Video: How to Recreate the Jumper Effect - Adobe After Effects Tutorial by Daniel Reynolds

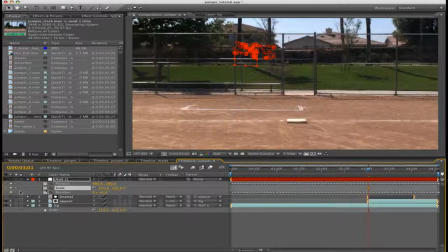I'm just going to create my own keyframes. Okay, I press the stopwatch again. Now go to the very end of your comp, and then scale it up and zoom in.
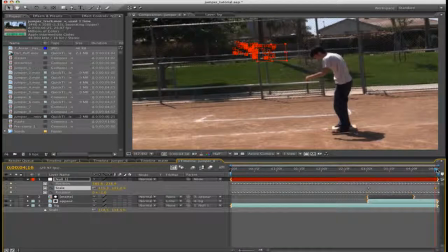So basically, we've created our own zoom. It gets closer as your character appears.
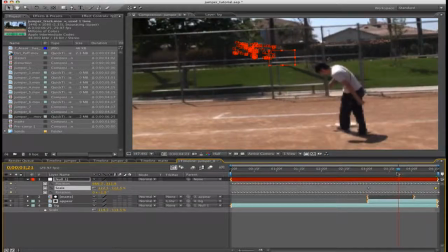Looks kind of like your cameraman's running forward, and just looks cool.
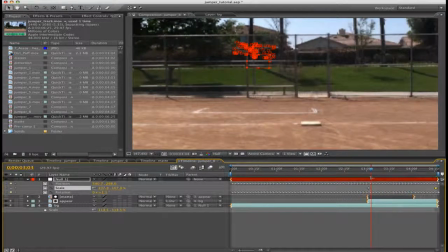All right, you could basically leave the effect as this, but you know what?
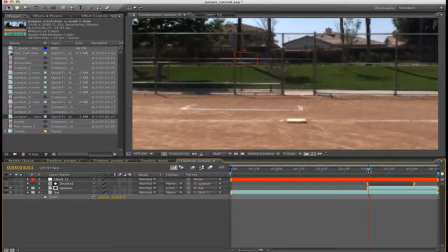I like to make my effects really good, and I take time on each shot. So let's make it real.
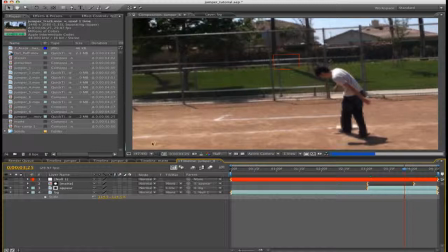I've got some dirt puff footage here of kind of a dirt explosion,
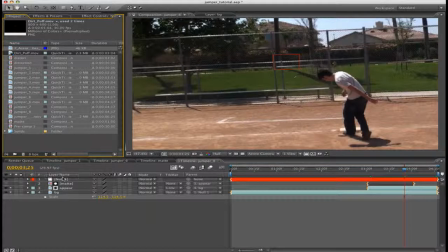and I'm just going to drag it on the very top. And what we're doing is basically I'm kind of on a baseball field here,
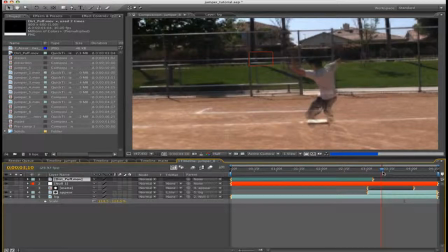and I'm cheating by running to third base here. And actually, I'm teleporting to third base. And we're going to add some dust poofs. In the movie Jumper, sometimes his teleports were violent and sometimes they weren't. It was depending on his mood. And, we're going to assume that I'm kind of mad right now because
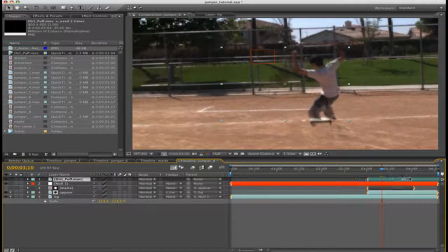I'm going really fast and I'm playing baseball and somehow that makes me mad. So we're going to add kind of some dirt and kind of make it a little grittier, make it look cool. So scale up your dirt poof or puff, depending on your preference on poofs and puffs. And then link that to your null.
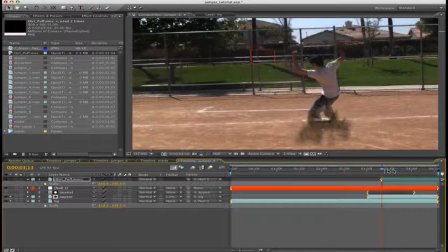And then let's just scale forward a little, or scooch forward, and that's good.
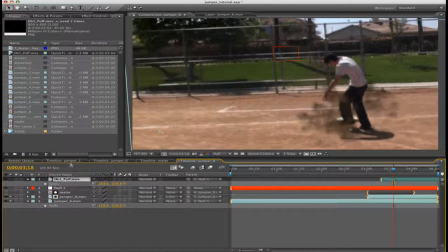Now make sure your layer is selected, go up to Effect Controls, right click, Color Correction, Levels. And now for the bottom level, the bottom little gradient thing, drag the left side up
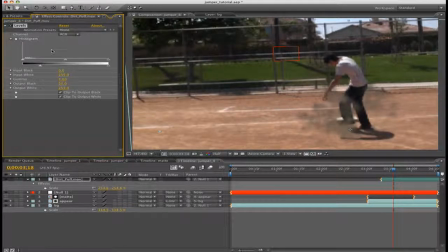And then on the top one, drag the rightmost arrow left. So that way we get we make the dirt a little lighter. And if you don't have dirt footage, don't worry about it.
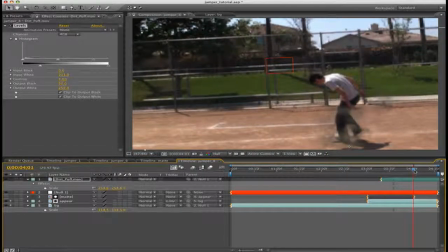You can get them online for free, detonation films and all that stuff. You just have to key it out and stuff, and it's not hard.
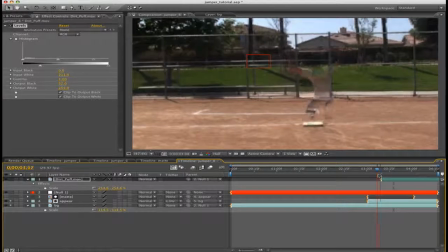So I trust you can do it. So okay, we basically created the jumper effect.
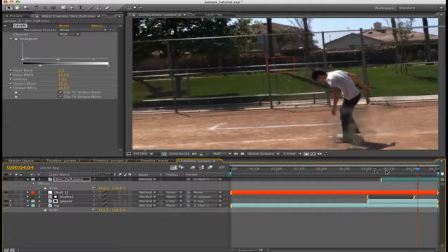I'm proud of you guys, following along quite well, sending some nice comments and all that jazz.
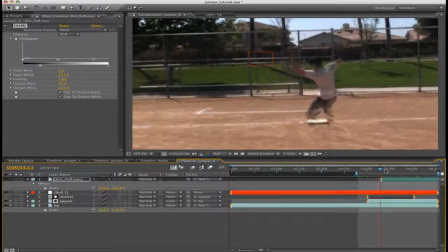So yeah, I haven't done a tutorial in a while, but the reason being is I've been really busy with work and
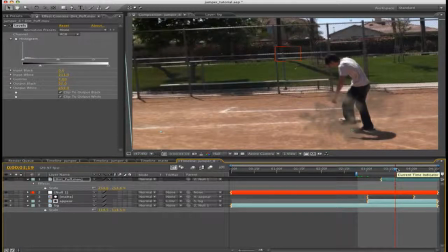I guess you could call it work, my job, and I've also been busy
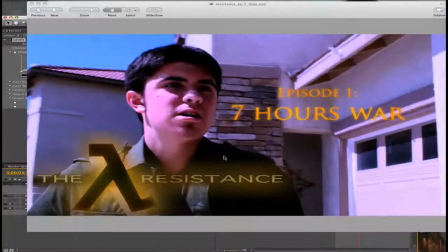doing this. Okay, yeah, where's Portal Episode 5, you're saying?
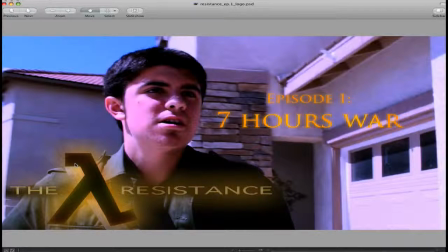I shouldn't say anything else. Here it is, The Resistance, Episode 1, 7 Hours War, coming this week. So be sure to check that out, and I'll explain more when the video comes out.
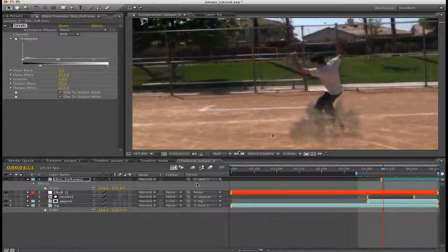All right, thanks for watching, you guys. Thanks for your subscriptions. It's about 1,300 subscribers right now. So keep it up, guys. Tell your friends about me, and check out the website and the blog, because sometimes when I don't put a tutorial up, I put helpful hints on the blog, and that could be helpful to you.
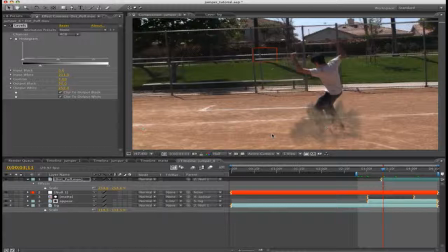So, thanks again. My name's Daniel Reynolds, and hasta luego, amigo. Oh, wow, I'm so white.